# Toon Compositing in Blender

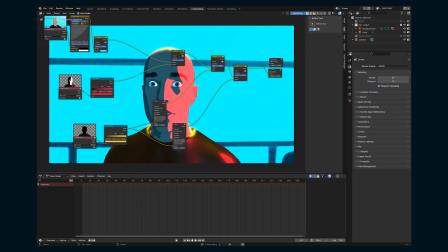So you can really fine tune exactly how you want each light to look like when it's on the subject.
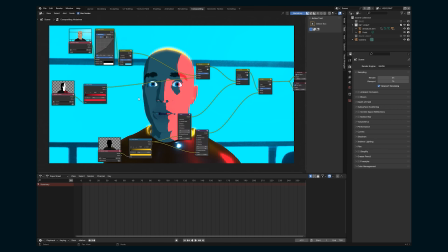Let's do the same thing here with our key light. Shift A, add a blur node.
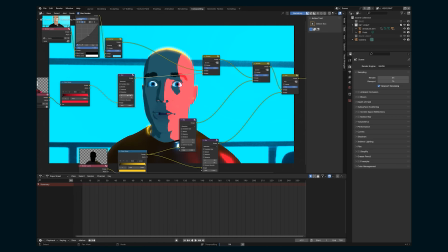Let's do something like, whoops, 3. Nothing too crazy.
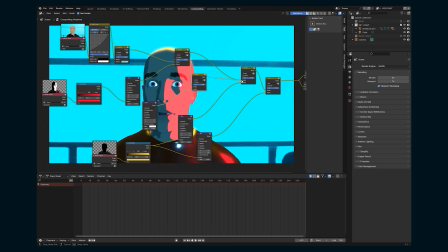Duplicate these nodes here. Complete that circuit. And then let's do something like 15.
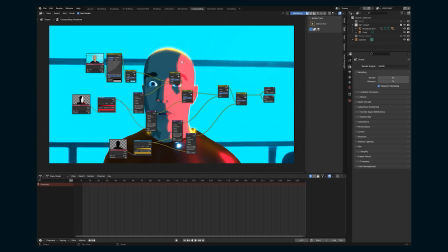That'll soften it a little bit. I kind of really love that sort of bloom on highlights and lights in general. I just think it gives it this really kind of soft, organic, kind of vintagey feeling. And now we kind of have a mess of nodes here. So one way that we can organize our node tree, and this works in a shader editor as well,
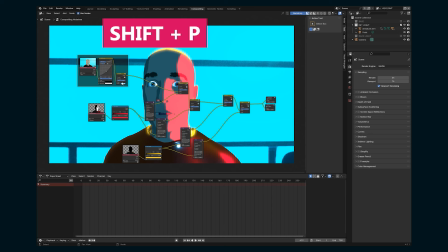is highlight some nodes and hit Shift P, and that's going to create a box around them. Up here in node, you can adjust the label too.
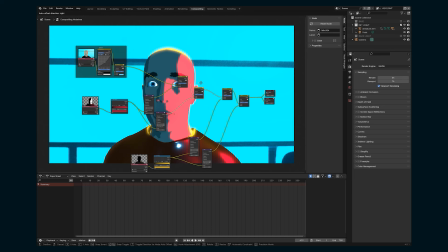So if you get something super complicated, this will help you, especially when you go back and say like, how did I have this all set up? So hit Shift P, and we'll call this key light, and we'll call this backlight.
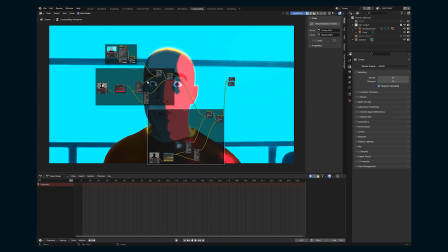And then that way we can kind of go through and make our adjustments to each of these lights as we go.
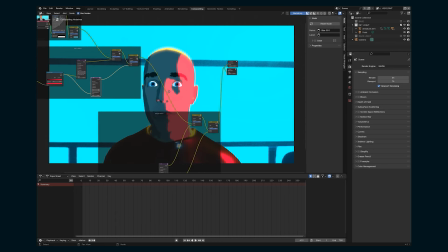There's a couple things that I also want to do to add to the overall look of the
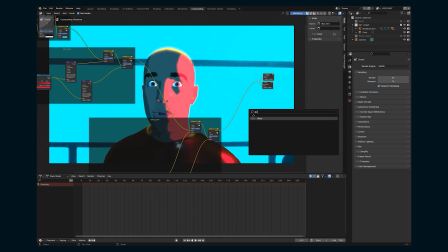render, and that is a glare. So this is gonna be kind of like adding like a glow to everything.
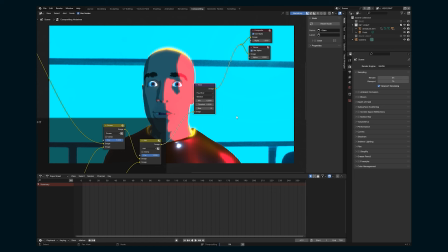So if I set this to fog, make threshold different, adjust the size, what's that doing?
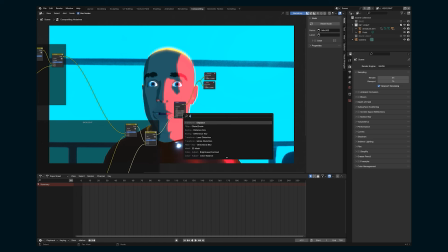And then let's also add a lens distortion node.
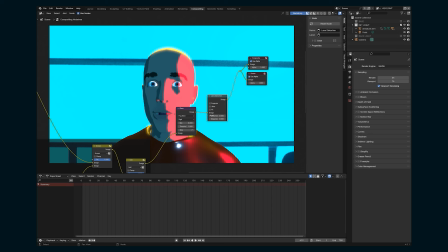So if we turn up the dispersion, that's gonna create a chromatic aberration on the edges. So if it's something crazy like 1, it's gonna be super extreme.
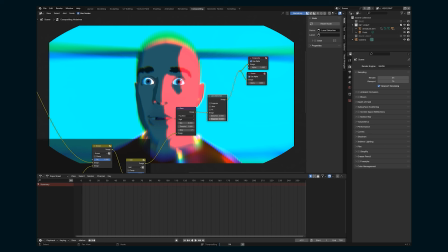But if we set that down to like 0.025, it's just going to create some aberration around the edges,
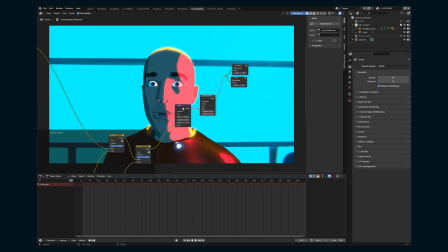I think, that which also kind of softens the image a bit. So if we select that plus our reroute node, hit Shift P, we can call this final looks,
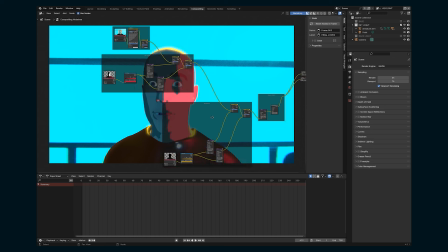and then we can kind of keep everything organized that way.
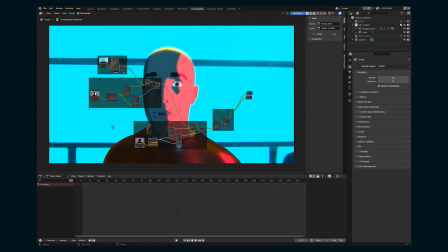And this basically is the technique, which again is the same workflow of using these individual Luma mats.
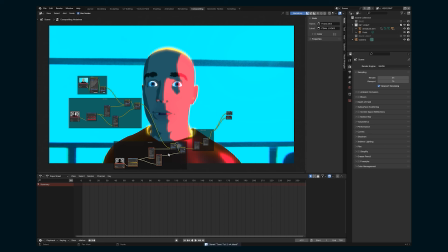And instead of compositing them in After Effects, we are going to composite them here in Blender.
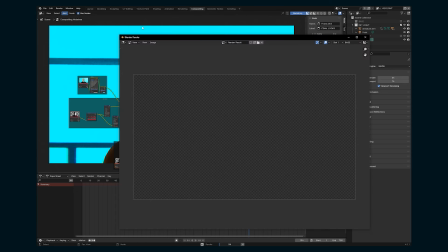So if we go to any frame and then render that image, now it's going to give us this composite here.
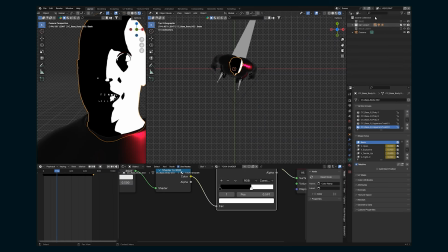Some other things we might want to consider doing is when we are in our key light and have our mesh selected, we might want to add a subdivision surface modifier.
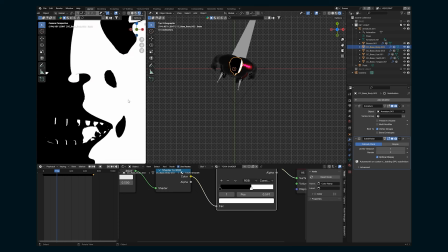And that's just gonna smooth it out. If you can see the edges here, that's just gonna smooth out the edges of our light a bit.
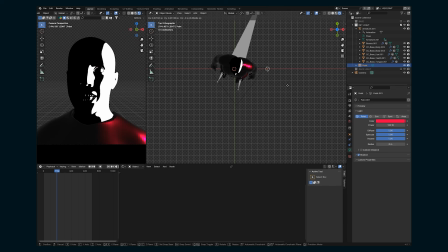We can also maybe move that light just a touch. You can make all of these adjustments in each of these view layers.
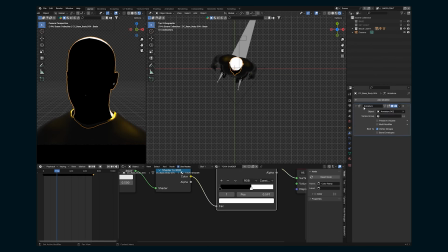So the backlight, we might also want to do a subdivision surface, and that just makes this light a little bit smoother.
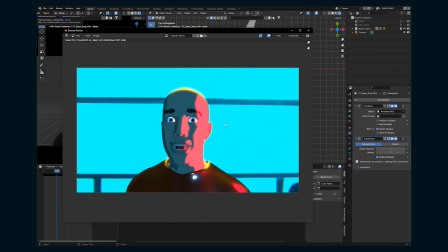Re-render that out, and we have something like this.
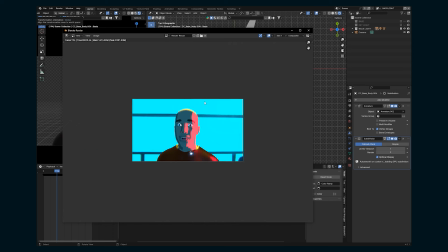So some other things you can do are you can add like another light in the background to motivate this hair light here,
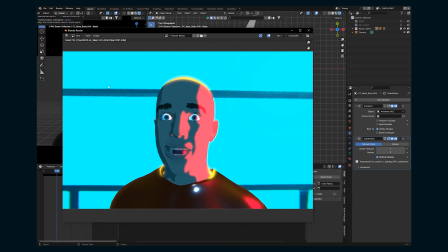or I mean there's no hair, but you know what I mean, this edge light. And I even did have it flickering on and off.
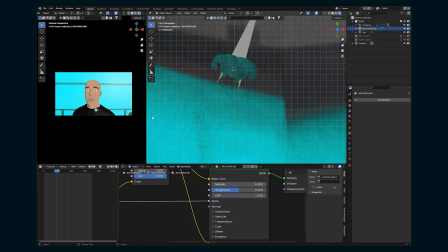The way that I did that is I went into the bass. This background feels a little bright to me.
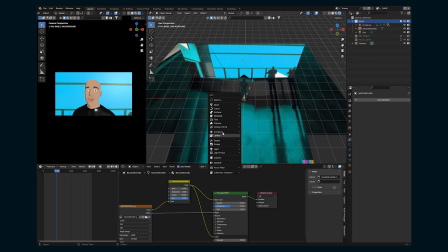Let's turn that down a bit. But in the bass layer, I'm gonna hit Shift A. Let's add a sphere.
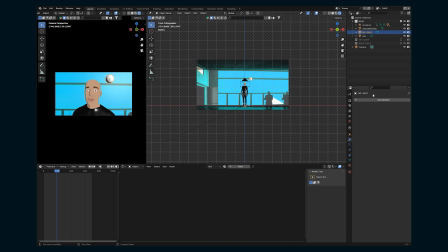Put it back there. We'll call this background light. Give it a material, let's say an emission shader, and give it that kind of gold color and turn this up to like 10 or something like that.
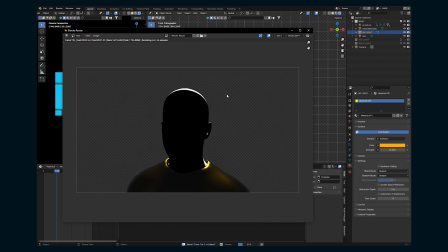And then if we render an image, we should have, boom, a light in the background.